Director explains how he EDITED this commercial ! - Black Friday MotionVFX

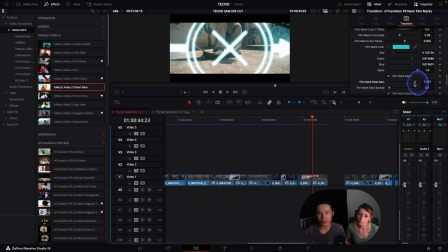So it was probably something like that before where you see, you can really affect the way it glows. I mean, you can make it crazy like that. I mean, it's still kind of cool, but again, you know, I like effects where it doesn't really distract and it's more additive, right?
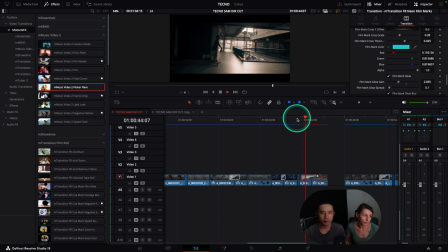So something like that is kind of nice. Bam, bam, you know, I think that's kind of cool.
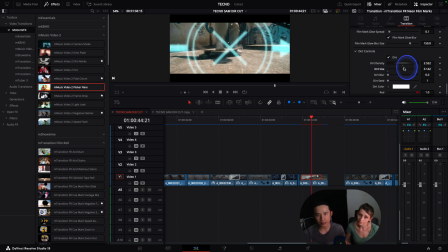You can affect how the dirt size is. You know, you see these little lumpy bits. I mean that's kind of cool too Not that I mess around with it Because off the bat it's already pretty nice You can change the blurring of it And it's very slight Actually maybe I should have blurred it You know honestly I didn't dive quite into it As much as I should have
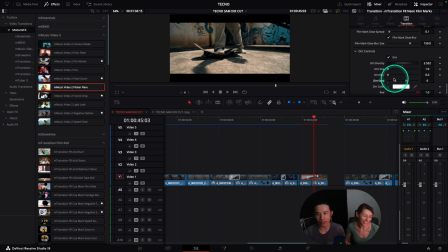But there's a lot of things that we can change Like even the dirt speed Even if I blew it all up There's just so much you can really do Like we can get rid of the dirt Keep it clean And then just let the squiggly bits be wherever the x is this one is also in another
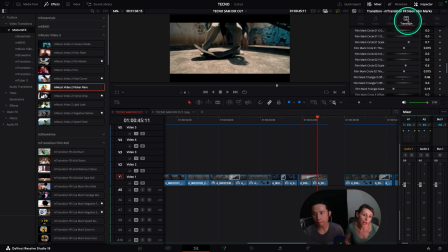package because we saw the m music video too this one is in the m film roll actually so you can go just up uh it's called the fr neon film marks and so you can just
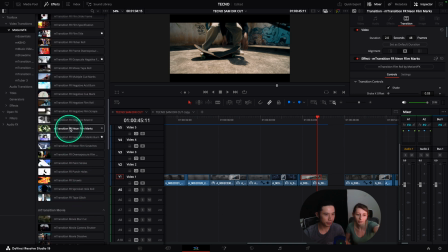like find it uh yeah pretty cool so if you want this uh gritty
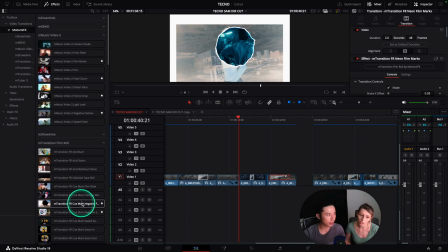look so this is why you you chose it right i mean there's there's a lot of really cool stuff i I mean,
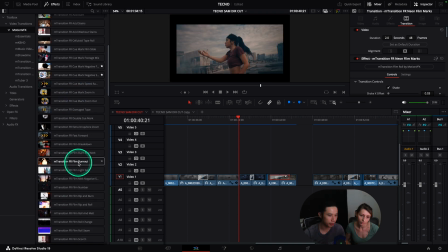Chloe's marked it, the things that she's liked, which is good. Stuff like the negative.
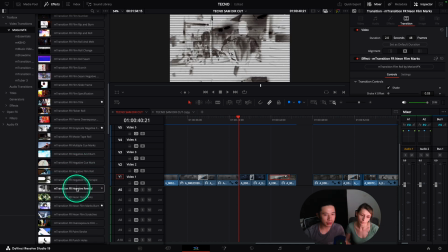I think the negatives are quite fun. So even if I just use this, just drag and drop.
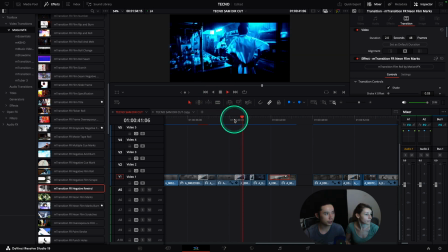It really makes the edit look kind of cool. Obviously, you can adjust it so it's not as crazy. You can just kind of shorten or lengthen it, and it kind of automatically does that. So I think for quick edits, this is 10 out of 10 in my book.
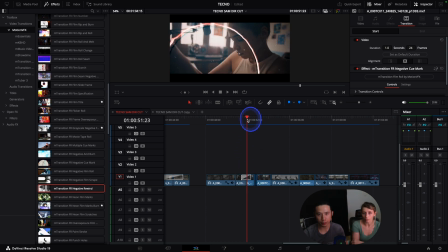This one's really nice. I mean, this kind of effect is pretty common. Like, a lot of packs will give this to you, for sure. And they'll give you, like, a lot of variety. And I think the problem, not a problem, I think the concern for a lot of packs is that
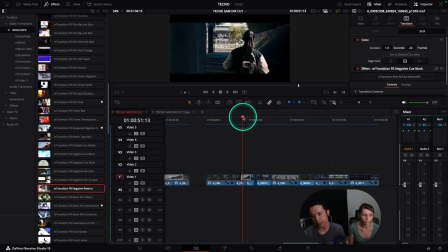they kind of overwhelm you with the amount of choices and templates, which is good because you want all the permutations, right? All the different variety and ways you can cut it together. but sometimes you just don't want to deal with that and they just give you something simple like that.
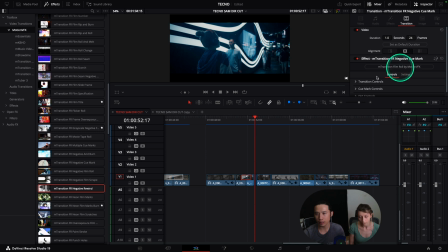This is the negative Q mark and it's just enough to get you to the right spot for the edit. So here it's kind of like she's thinking from darkness to light. She's stepping in the shadow and then here she's sort of shadow side, which I think is probably more subconscious than anything. I probably wasn't very conscious of that. But yeah, I mean, there's just so many ways to play around with this.
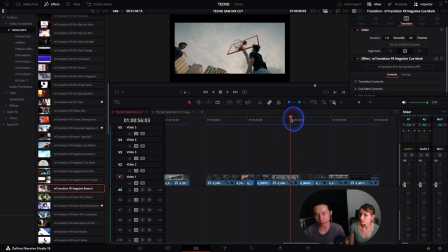And the nice thing about Resolve with it is you can come to a point where, okay, you know, we've got this basketball bit, and then we've got this lady sort of in the square,
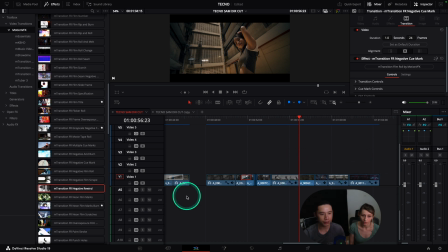right? You can kind of just put your whatever this thing is, and you can just kind of scrub and see what it would be doing.
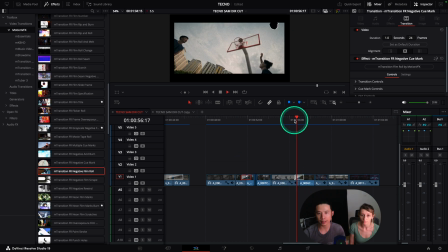So for me in the edit, I just kind of drop it and say, oh, you know, I kind of like the way it's doing something.
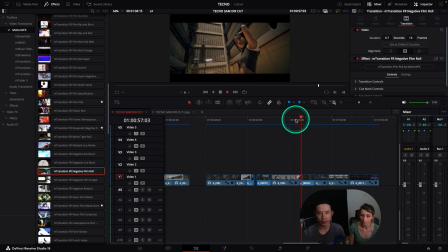I would probably shorten it because I don't want to pull too much attention I would say, okay, you know, it's a bit too colorful and then you can roll up to here and then without even really understanding what you're doing you can just kind of switch stuff off